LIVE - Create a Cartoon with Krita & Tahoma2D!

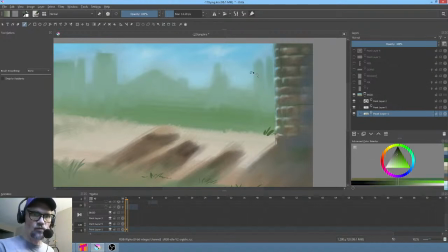Actually, this color is more useful because if the light was coming this way, especially that low on the horizon-ish, then the very edge of this road situation would be picking up a little bit of shadow,
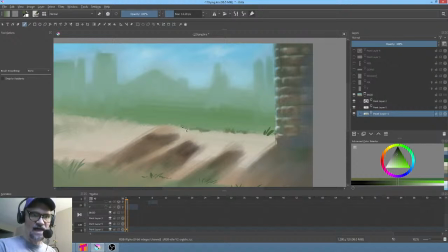wouldn't it? Right? Because if there's a little bit of greenery on the edge, then you're going to see that. You're going to see a little bit of that edge. So we'll put that in there. I'm going to hit the N key to see this at actual size. Okay, now up here,
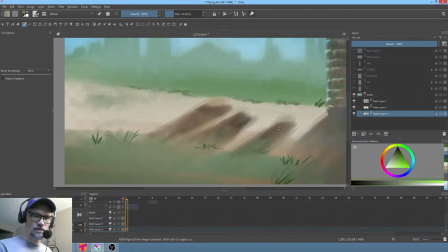probably not loving this brush. Let's just buckle and use the foliage brush. It just saves us time. It's not exactly criminal to use the foliage brush.
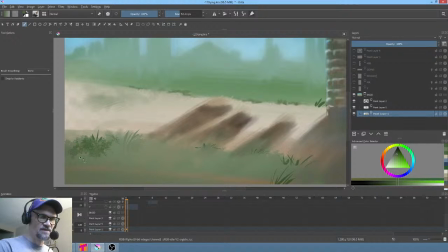Okay. Just because, like I said, it's a bit of a time saver. And it's a very good, as far as animated brushes go, it's quite a good one.
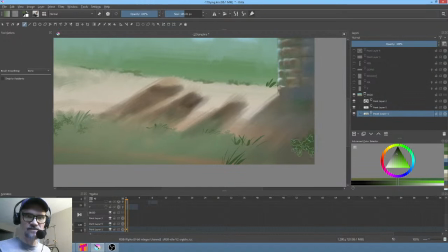Alright, so now what I'm actually going to do is, yeah, that's what I'm going to do. I'm going to make this bigger and just try to catch some of that right there.
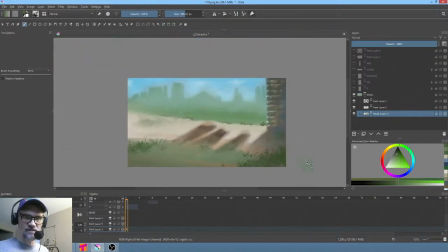To that's one of the things that's been missing for me on this shot, is it's just not framed in that well. We get away with it over on this side because we're going to have Mel's silhouette in there, right? But so let's just put a little hint there.
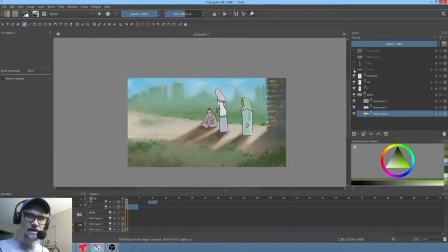Okay, I'm going to turn these layers back on and kind of see how things are going. This effect, I think, is for the birds. I'm getting rid of it. Okay, I keep saying okay. I don't say okay, I say okay.
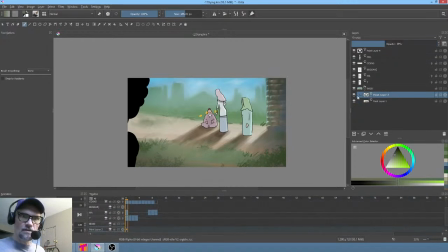Alright, I'm just going to bake that down. Boom. This, that's probably okay. Let's just go ahead and merge the group of the background. So now what I'm doing in essence is I'm committing to, I'm
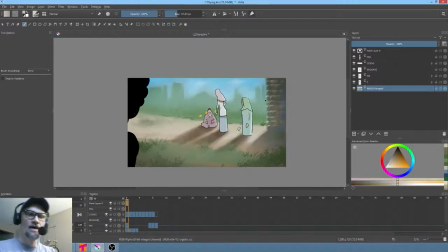almost anal about it to the point where I somewhat inexplicably seem to be obsessed with keeping my animation stuff all in one layer if I can, for the most part.
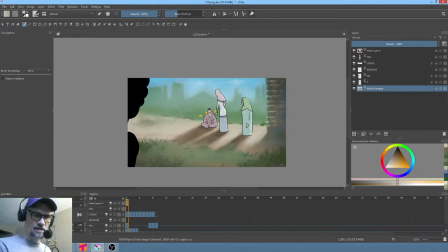That's all opinion at the end of the day. You know, do what you want to do. Okay, so what if we basically, if we're going to do this, this is interesting.
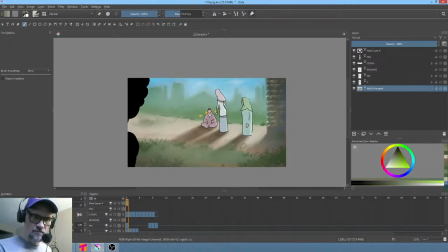Let's just say these shadows are going to extend a little bit. Okay, we're going to say they're going to kind of extend onto the grass. Okay, well, if they're going to extend onto the grass, doesn't that suggest that maybe a slightly richer
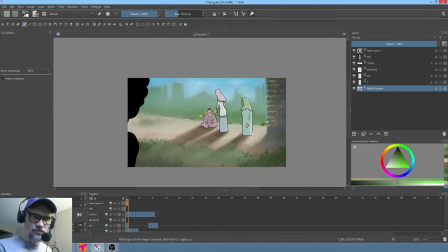green color might be peeking through here because of the sun coming across there? See that? Isn't that cool? Just creeping that highlight in there just like that is kind of cool. I think it's cool. You might not think it's cool, but I do. And since it's my painting, I get to do what I want.
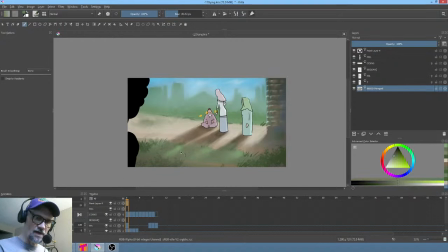Okay, that's a little bit bright on the highlight. But yeah, I mean, that is a little nicer painting, I think. I do think this noise here is actually harming the picture, making things stick out too much.
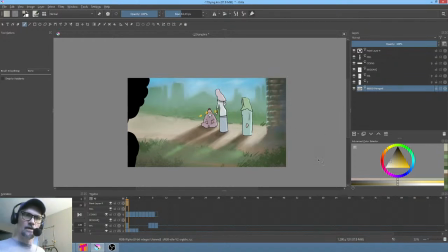So I'm just going to kind of flatten that out. And okay, now here's Mel. What I said was he's not animated.
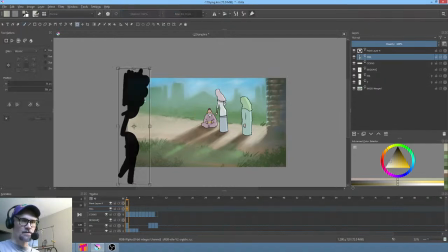Maybe he should be, though. Let's do it this way. Let's take the A key and let's lean him into the shot.
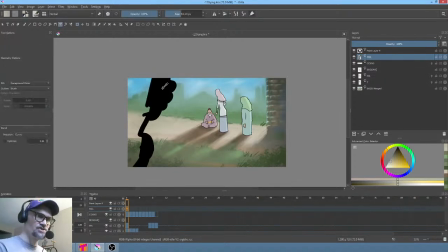Okay, so now what we're going to do is take the G key and we're gonna just go ahead and color him in. Okay?
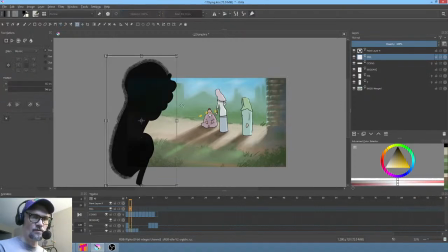And now what I'm going to do is I'm going to move him slight angle, slight move.